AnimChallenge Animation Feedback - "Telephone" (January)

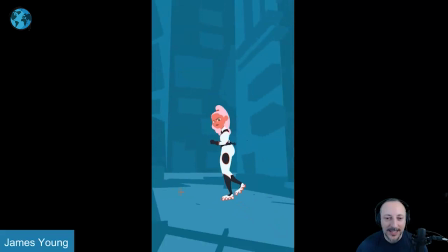it's just really well done i'm just a massive massive fan of the colors are great i love the the look of it the animation is great this
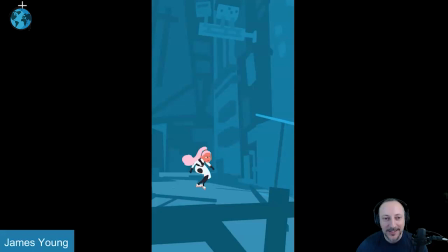is all really really really sweet that's all i can say i can only say bravo this is so up my alley i love this all right
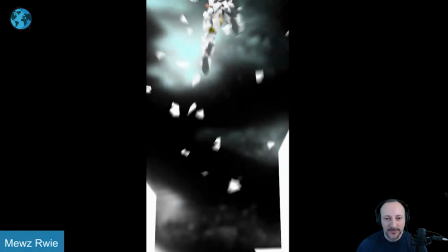here's another one with sound let's play this that's
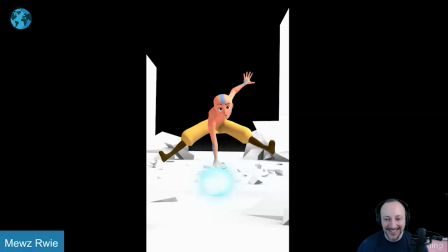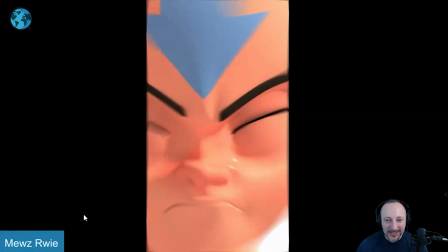so good to know the sound here again this is so well done
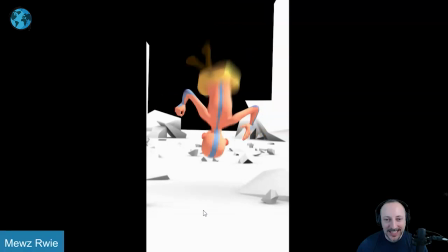i always love going through frame by frame what people do with the faces
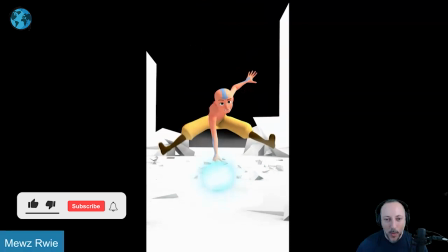and the initial hits there's a really nice feel of the hit and then the floatiness in this as you wait I think that's really really cool I
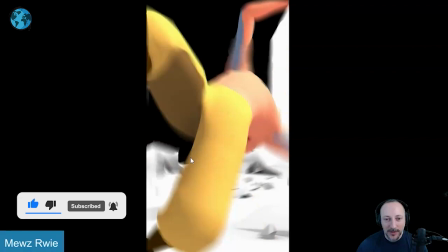think mechanics wise is ever so slight feeling of goes
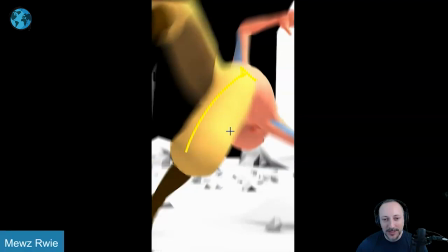this way you should not draw in yellow here but goes this way but then
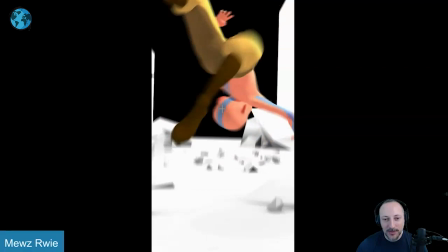has an immediate correction the bit of a change right through there it feels just not
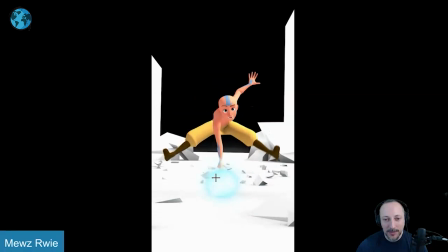super clean in terms of spacing it's a minor things after that it's really really nice picketing like the tangents with the where these lines
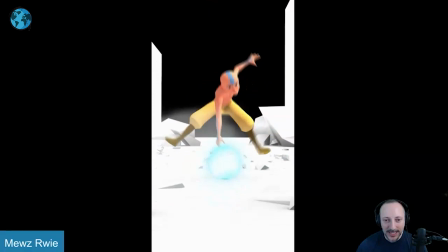end here but it's really neat i really like how the legs are whang and
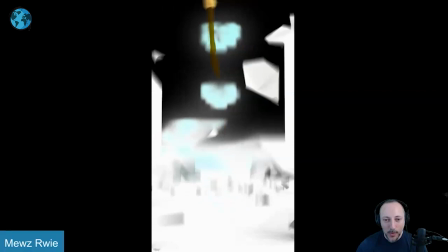a slight offset there that's all cool too the timing is really nice going
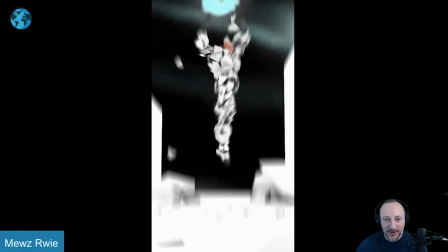up there all of that is really well done big fan of all of this
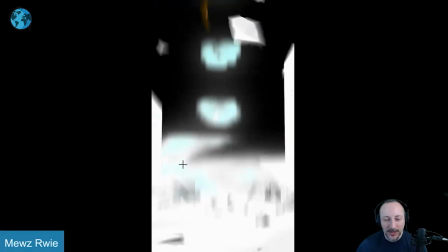but the main reason as you can imagine why i'm picking this one is just i love all of this always a massive fan when you put
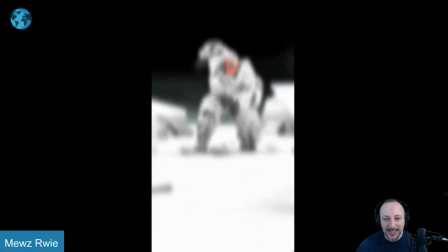someone in the set and play around with set ideas and props but i love how all of this connects and then turns into that and if you look at the weight at this point
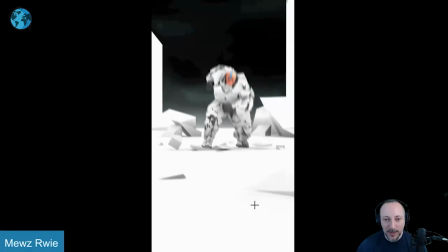it's just a totally different feel and that obviously is not walking or running there but it's just a really nice feel to it i also like that it's not a three-point landing it's a bit more like that i wonder if there could have been a bigger
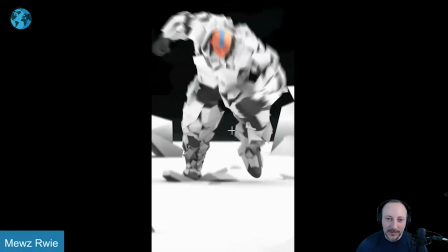extension out there to get a bit of a cleaner silhouette there
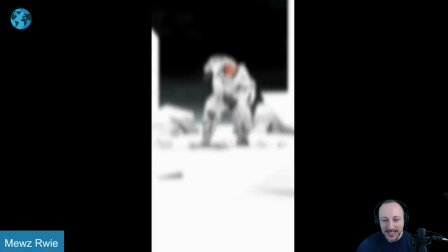i'm getting it back to here the other thing for the weight here as
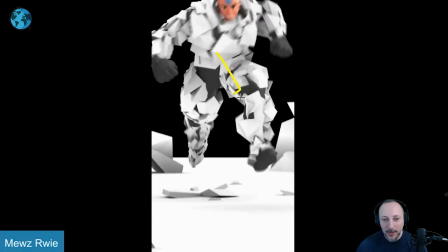the character gets in there's something ever so slightly off here subjectively as he
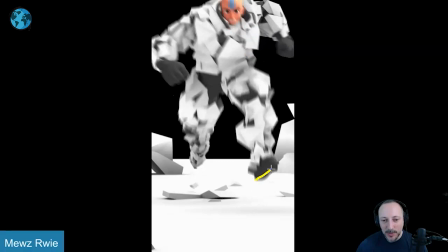goes here with how much this gets pulled down and it's but especially this to me it's the
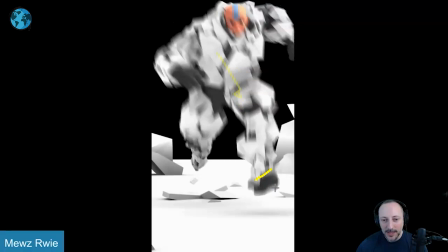the spacing of this if i bring in some onion skinning here that
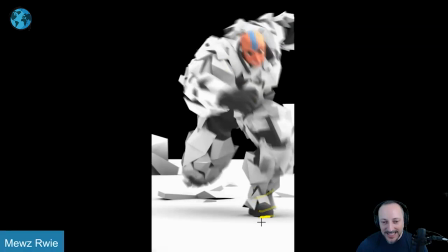into that into that it's just a slight ease
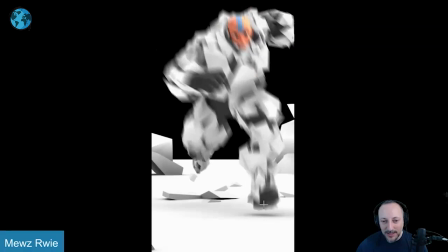in feel where it's not quite connected and then it connects and even through here i feel like you want to take this frame out even potentially re-space out the feet there's something light
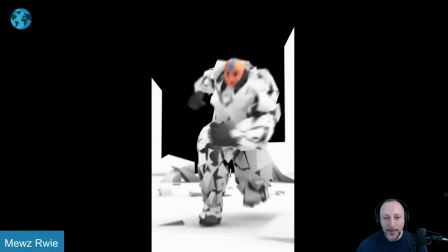as he steps down it's a bit different here a bit of a harsher hit but i feel like if there's something
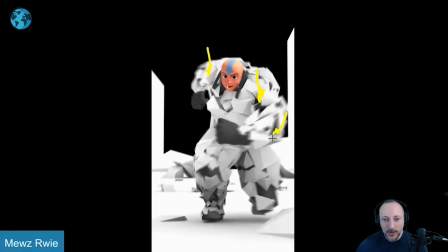on that impact to have a slight jolt down in the shoulders all some of the the lighter wobbly parts that you can play with when you have something big and heavy you don't want to make everything slow otherwise
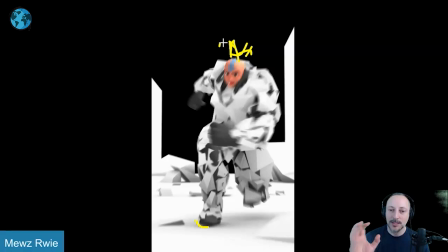it's kind of kind of floaty heavy slow so anything where let's pretend you know there would be something like hair or something on that impact it would snap down quickly this gives you kind of a difference in a sense of scale something heavy versus smaller things have that quick impact and since we don't have that we need to
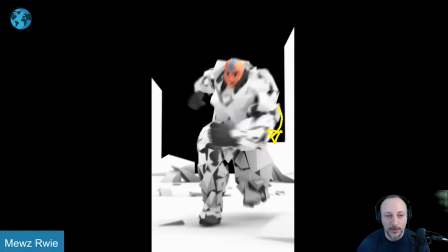play around a little bit on uh with the pelvis impact a like impact down jiggle with the shoulders or the shoulders as well and the elbows so to me that's something we could play around with it's a bit tricky with this massive mass to get a clean silhouette we could have potentially played with
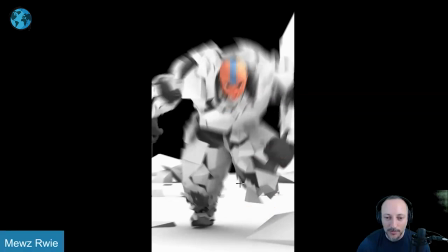maybe further out and then seeing the foot here because it's not just
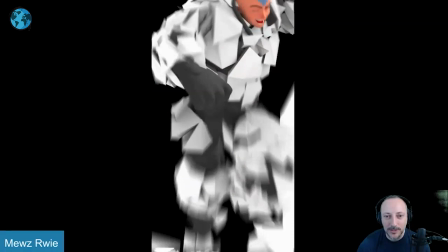this short leg visually and then that's at
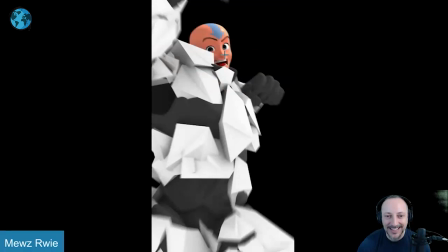the end it's really i mean these are tiny tiny notes i love there's always a little bit of a of a glee in this like almost like
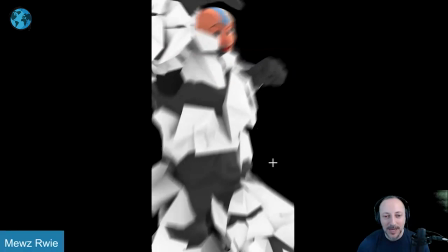up in the eyebrows and then kaka still seeing the face it's nicely framed but i just love this i love this idea i love how it's